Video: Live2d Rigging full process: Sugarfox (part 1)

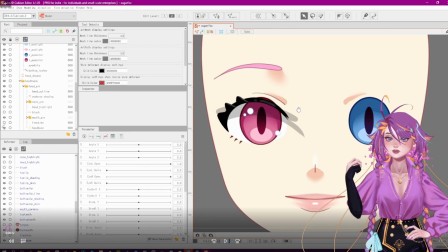0s
Hey guys, so I have a speed rigging video here for Sugarfox's model. We're going to go over the rigging video together, and I'm kind of going to speak over the video and explain my process. Now, there's going to be multiple parts for this. This is just going to be the facial expression, so let's get started.
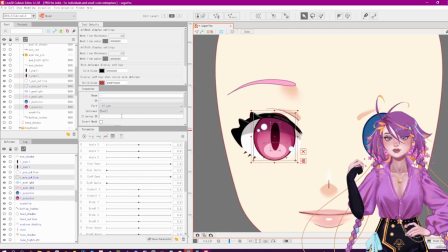21s
Okay, so here I'm starting off by making the meshes for the parts.
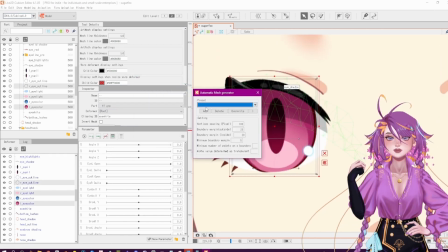26s
Most of the parts I use the auto mesh feature, especially the circular ones, as they don't need a detailed mesh.
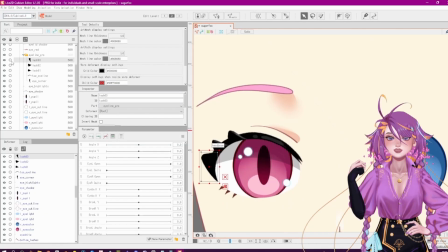32s
You can see for the iris and the cornea here, I just go ahead and use the auto mesh feature that Live2d has included.
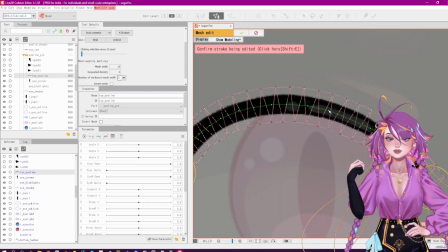39s
For more complex shapes like the eye lines that need to deform a lot,
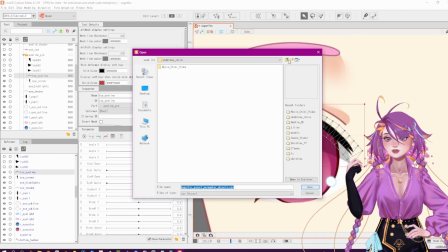43s
they need more detailed meshes, so I do those manually with the mesh line tool.
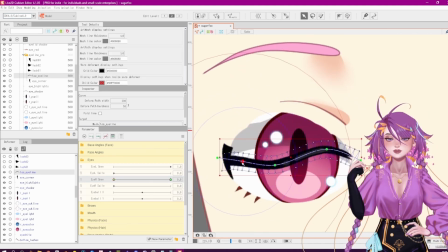48s
The more a mesh needs to deform, the more detailed it should be.
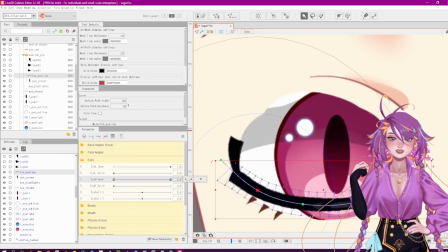52s
So the cornea does not deform a lot, therefore it can have a very simple mesh, but the eye line deforms a lot,
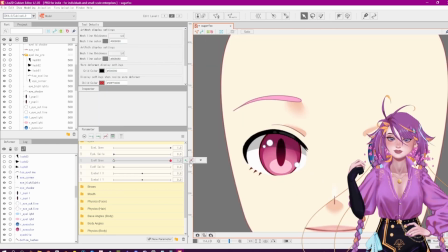59s
completely reverses in shape, so it needs to have a complex one. So here I'm just now moving
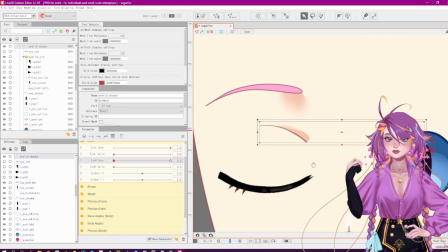66s
the eye line and the other eye shapes with the temporary path deform tool and also some of the brush drag tool.
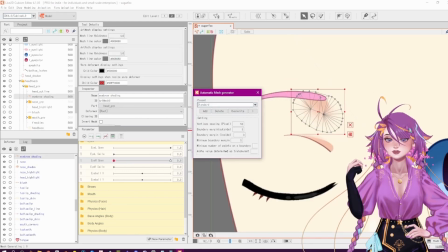75s
And then I'm doing the same mesh editing to the eyebrow as I did for the eyeline,
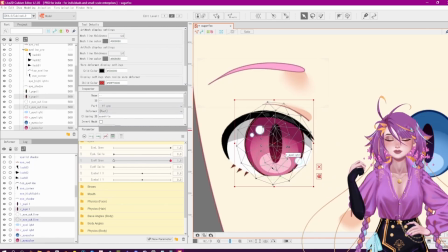80s
because that also has a wide range of deformations when the face is making expressions.
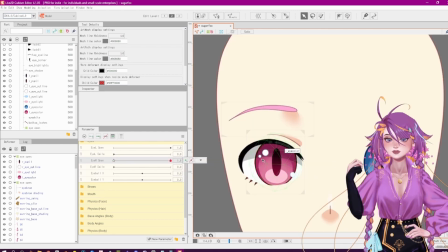86s
Here, I'm just kind of getting a hang of what I want the eye open and closed to look like.
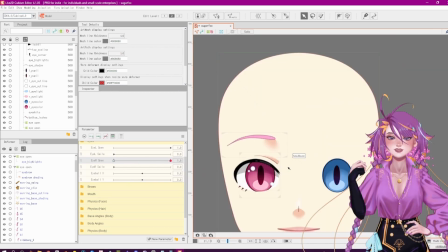92s
I kind of spam it here because it helps me see what kind of shape I'm going for.
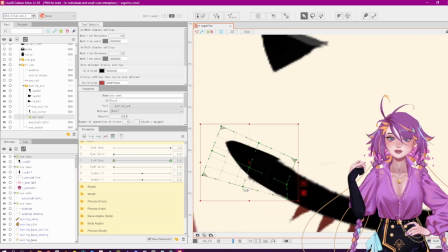100s
Now, most of the eye parts, I will move or key them directly onto the parameters.
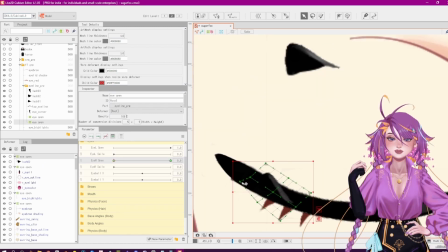106s
However, for the eyelashes, I actually move them with deformers, as you can see here.
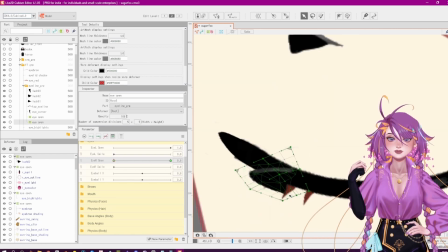112s
This is in case the eyelashes have physics, because I like to key the eyelash to the physics parameter.
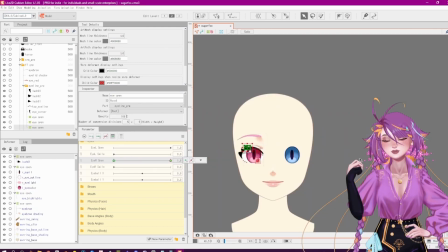117s
And if you key it to the physics parameter and the eye open parameter, it can make some really funky and not nice looking movement.
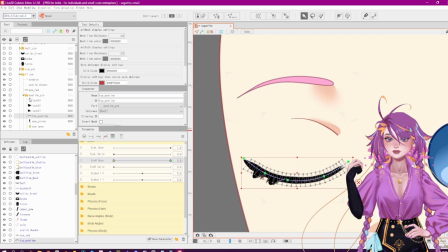125s
So that's why I'm choosing to move the eyelashes with deformers. Okay, new music.
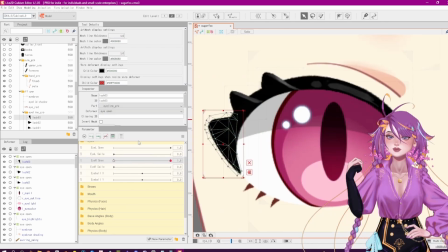132s
Okay, so here I'm moving the eyelashes down, and I didn't like how they look when they stayed above the top eyeline,
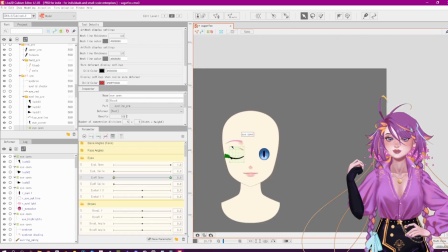138s
so I keyed the draw order and I made it so the eyelashes move below the eyeline when the eye closes.
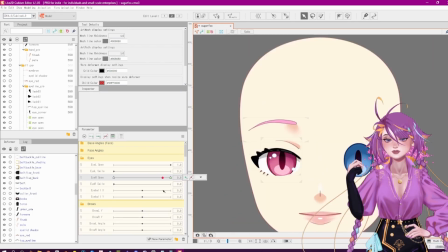145s
The corner lash is always kind of a weird thing for me to move, so I'm just messing around here and seeing what shape I like best.
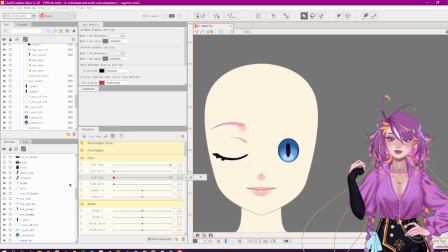152s
When I move the eye corner piece, the piece that goes up from the white of the eye into the top eyeline,
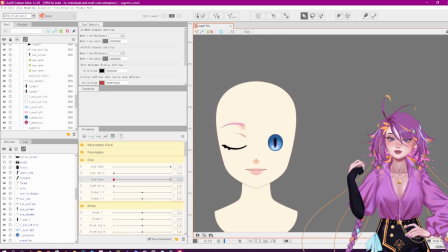158s
I use a temporary path deform and I kind of just follow along the eye white because I see it creates a better closing shape per se.
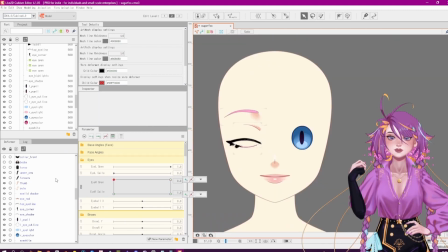168s
Now you can see here I'm switching onto the eye smile shape.
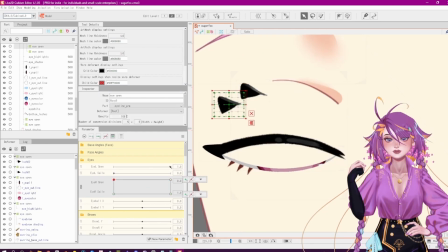172s
So in anime characters, there's like an eye close shape that's natural,
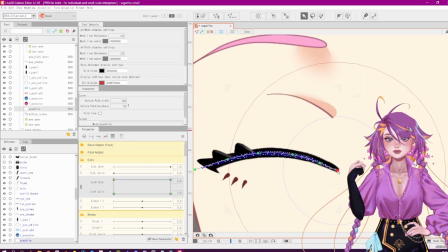178s
but then the eye smile, the eyes create more of an N shape instead of a U, so it's reverse.
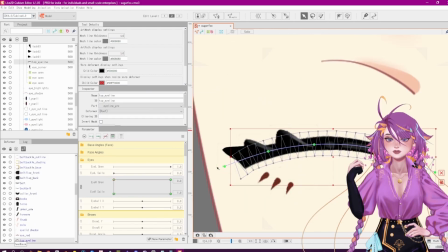183s
So I am now keying the eye smile onto all the previous shapes we just did.
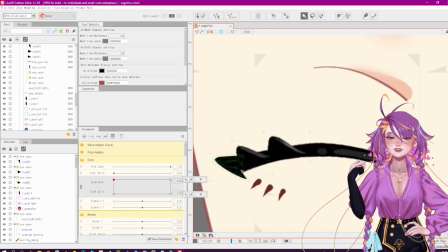188s
So the eyes will have a regular open and then a smile open. I do this for all the rigs I have.
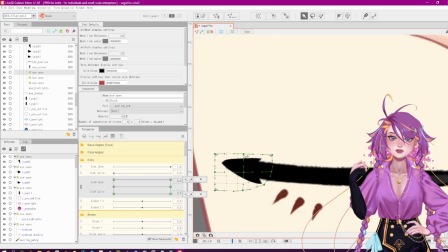196s
I think it just adds a lot more life to the rig, and it also gives you a lot more flexibility when you're going to make expressions and toggles.
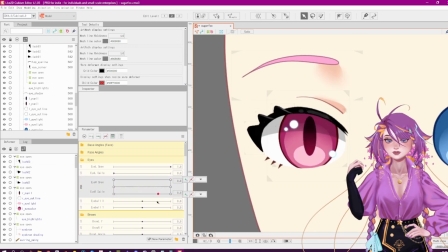206s
Now the top lashes are all separated, but the bottom ones are together, and that's because I knew I didn't want the bottom ones to have physics.
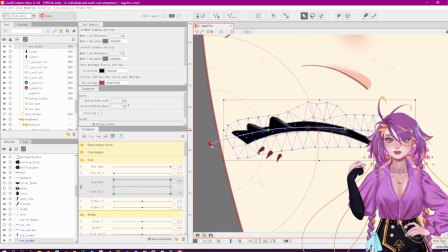213s
It just wouldn't be very noticeable.
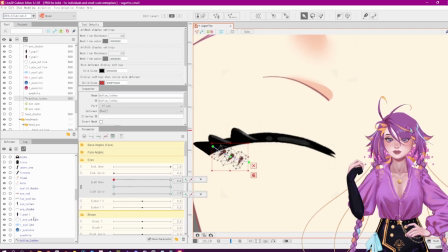216s
When I'm moving the eyes open and closed, I also make sure I think about everything that's around that eye.
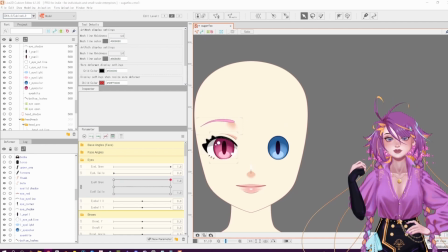223s
So you see here, I've moved the eyelid crease. The eyelid crease is right over here.
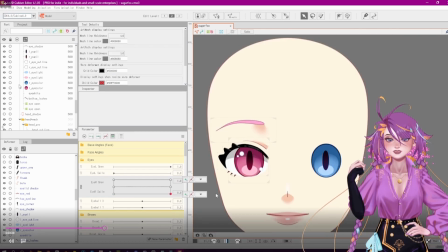230s
There. I'm moving it up and down as the eye closes. Here's the eye smile shape for the open eye.
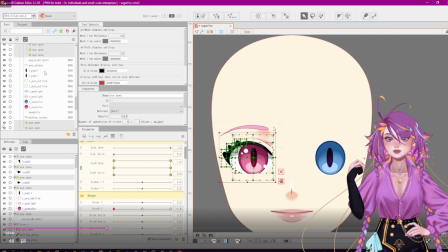237s
I'm also moving the eyebrow itself up and down with the eye open, just a tad,
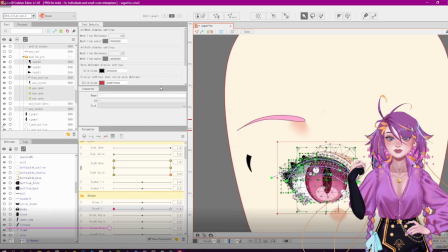242s
because this will add a lot more realism to the expression and a lot more flexibility to the face.